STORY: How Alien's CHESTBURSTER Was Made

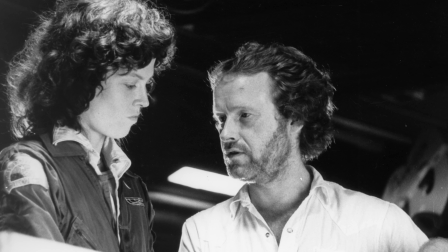(12:27)
They could actually do it as many times as needed to get it right, but it's likely that Scott wanted the cast to feel that added pressure,
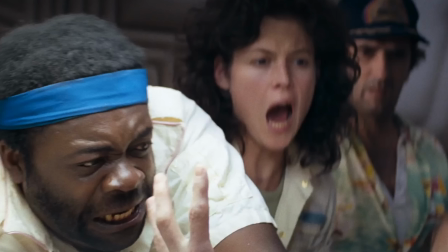(12:33)
because he knew that the one thing that couldn't be replicated were the first reactions.
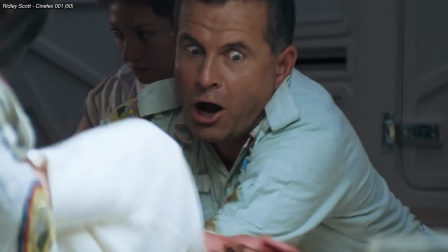(12:38)
Scott said, "If an actor's just acting terrified, he never quite goes over the top and you don't get that genuine look of raw animal fear. What I wanted was sort of a hardcore reaction, and I thought it best to give the actors an edge by not familiarizing them totally with what was going to happen.
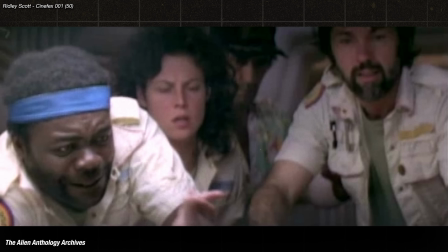(12:53)
So when we started the scene, all three cameras were on the actors rather than the table.
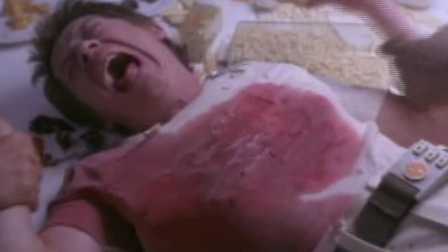(12:58)
They had used some different chemicals to make part of the shirt weak enough for the thing to bust through.
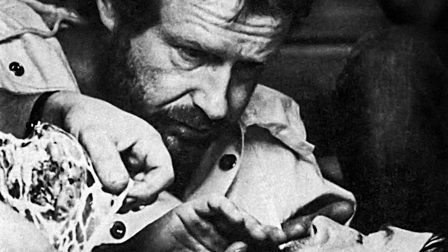(13:03)
With the cast in position, the crew ready, and the cameras finally rolling, the sequence began."
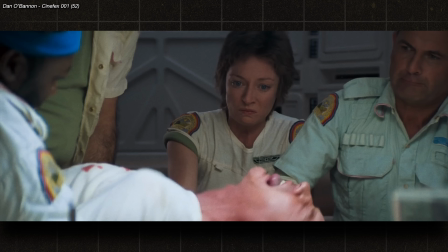(13:09)
O'Bannon said, "John began working up to his level of agony, and the rest of them started grabbing onto him and shouting like they had the night before.
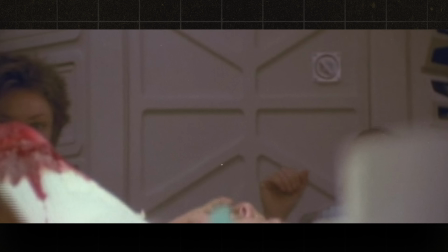(13:17)
Finally, Ridley said, 'Hit it,' and the head started bumping against the shirt, but it wouldn't break through.
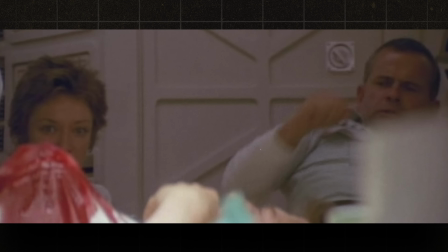(13:22)
The acid hadn't weakened it enough. There was blood spreading all over the shirt, though, and the thing was bumping around inside, and that in itself was enough to scatter the actors."
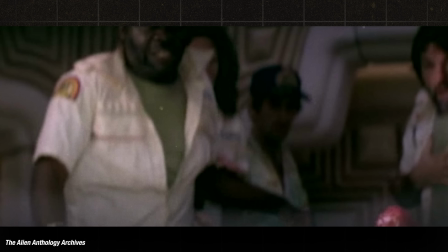(13:31) Cut it. What's happening? Lock it. Hold the blood. Ah! Oh! My God. Action.
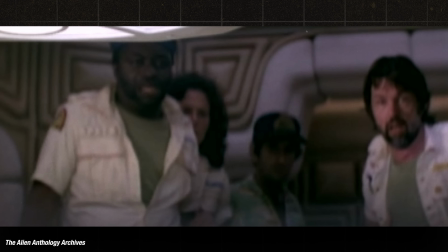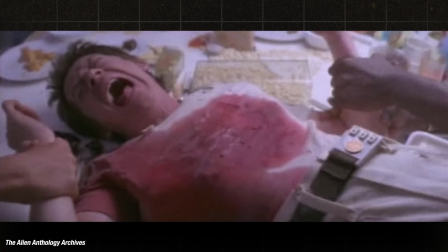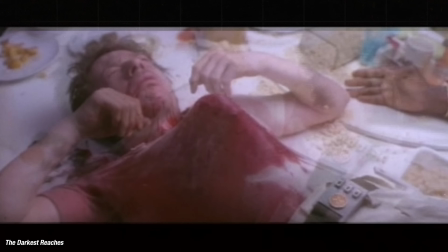(13:48)
Strangely enough, with the articulated puppet, blood tubes, and organs, it was the shirt that caused the most problems.
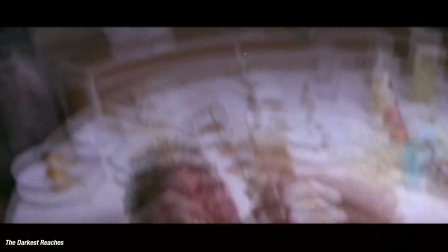(13:54)
The creature had to break through the chest and shirt to be visible in the shot. Dicken said, "Whilst working in my studio,
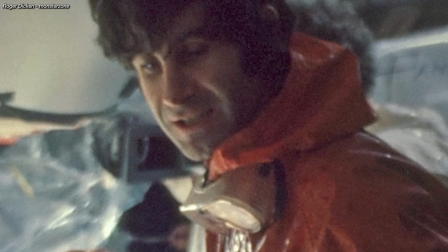(14:01)
the production company badgered me into allowing the resident effects studio to create a solid version of my chestburster to be worked on a cantilever affair as a backup.
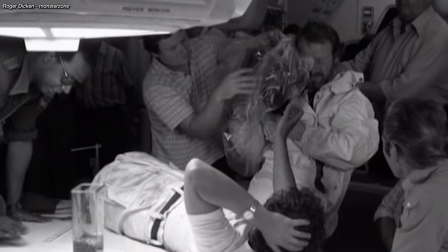(14:09)
On the day of shooting, this unnecessary and expensive paraphernalia was rigged up, and on the word action,
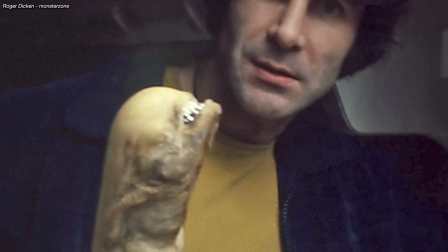(14:15)
it jackhammered up and down through the hollow chest built around John Hurt without busting through the t-shirt as expected,
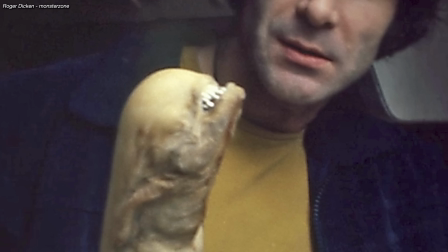(14:21)
and was, as I anticipated, a total waste of time."
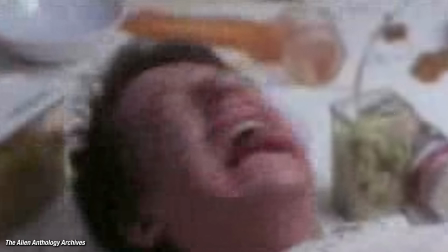(14:24)
Scott actually liked that the shirt didn't tear for the first few attempts, so it would look like it's violently trying to burst out.
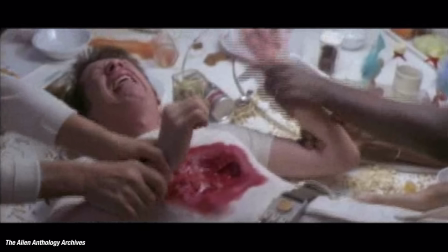(14:30)
The crew quickly switched out the bloody shirt to try again, this time cutting the spot on the shirt with several small cuts from a razor blade, and it worked.
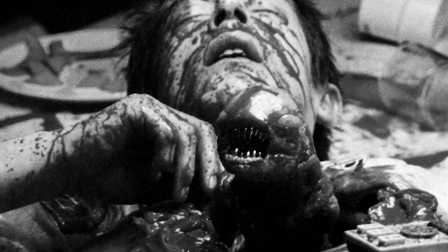(14:40)
During the take, Dicken's puppet broke through the shirt, which he thought would have looked cooler coming out slowly, but Scott wanted the shock of it bursting out. O'Bannon said, "One of the problems was that the control was not very subtle. They'd hit the lever and there'd be this loud hiss.
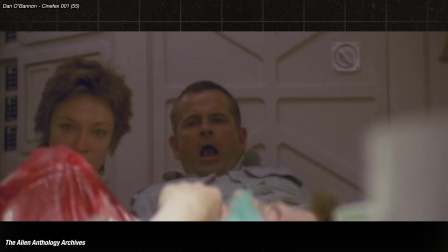(14:59)
and this thing would just come shooting out of there like a jack-in-the-box locked into position.
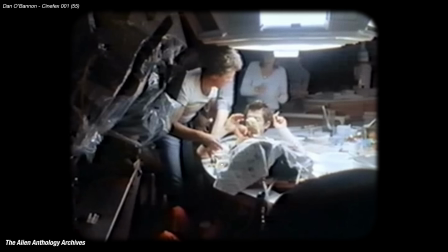(15:03)
Ridley was kind of bothered by that, and he'd say, "Can't you make it seem like it's struggling out?" So they tried giving it little bursts of air, but when they did, it just kind of bounced up and down.
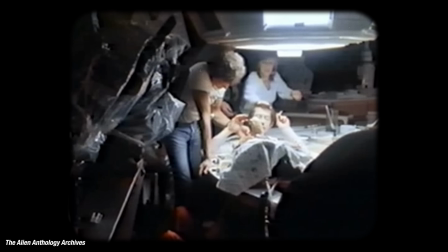(15:13)
All in all, they did 4 takes.
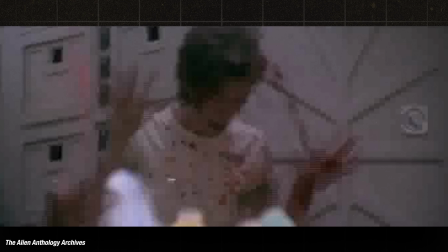(15:17)
On one of the takes, Veronica Cartwright just happened to be standing in the path of one of the blood tubes and got drenched.
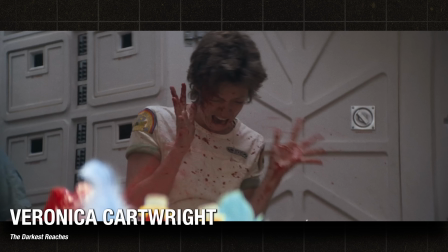(15:23)
I was so taken aback.
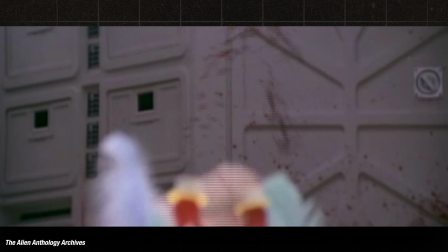(15:27)
My knees hit the back of the banquette and I flipped upside down and I had 2 cowboy boots sticking up.
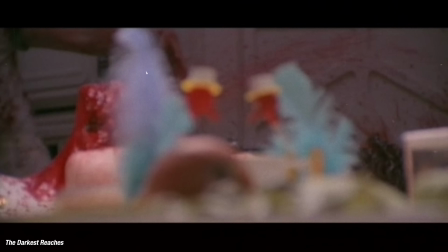(15:33)
I turn over, I realize they're still shitting. I have to get up and I continue acting.
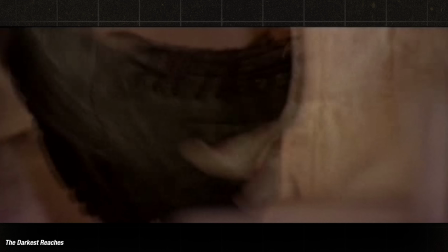(15:38)
6 gallons of fake blood were pumped out onto the set during each take, and it took 1.5 hours to reset everything for the next take,
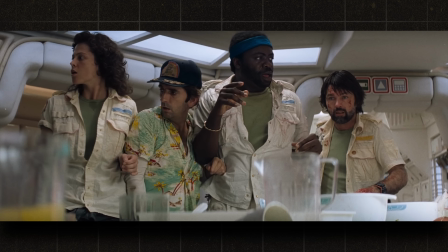(15:46)
including rearranging all of the set dressing and a change of costume for the actors.
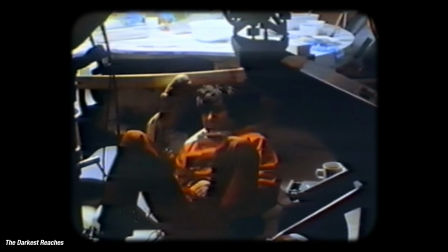(15:50)
They removed the whole chestburster mechanism, and Roger Dicken climbed under the table with his articulated puppet that he operated by hand.
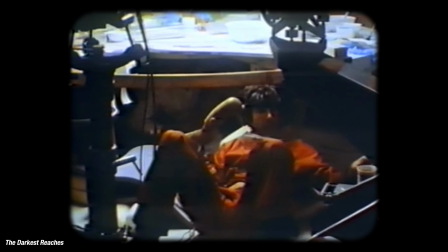(15:58)
There were 5 or 6 people set to operate the chest-bursting effect. Roger Dicken was the one to actually push the puppet through the chest.
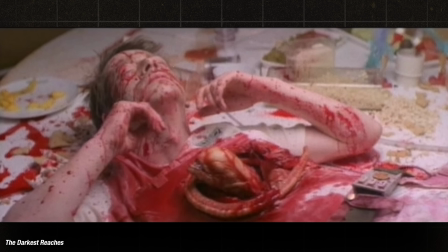(16:05) Slow, Roger, and blood push out.
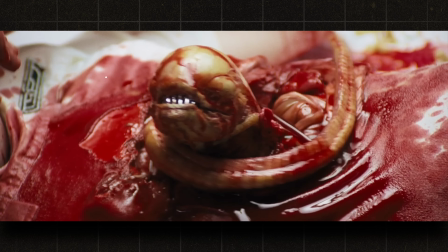(16:08)
A few held John Hurt in place, and some ran the blood pumps, making sure the fake blood squirted out in time with a heartbeat.
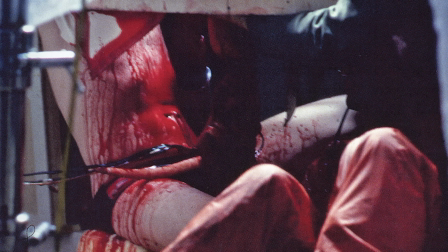(16:15)
It was extremely cramped with Dicken, the blood tubes, and the bottom half of John Hurt all hiding under the table.
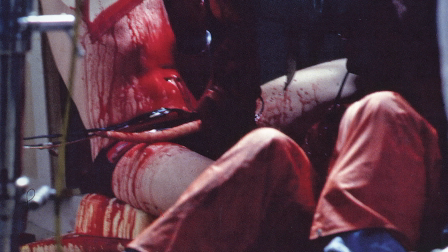(16:21)
This is the lower half of Hurt's body, and these are Dicken's legs with the red pants. And then there was quite a long time as one prop man underneath the table kept pushing this alien on a stick, saying, "Is it coming through yet, Eric? Can you see it?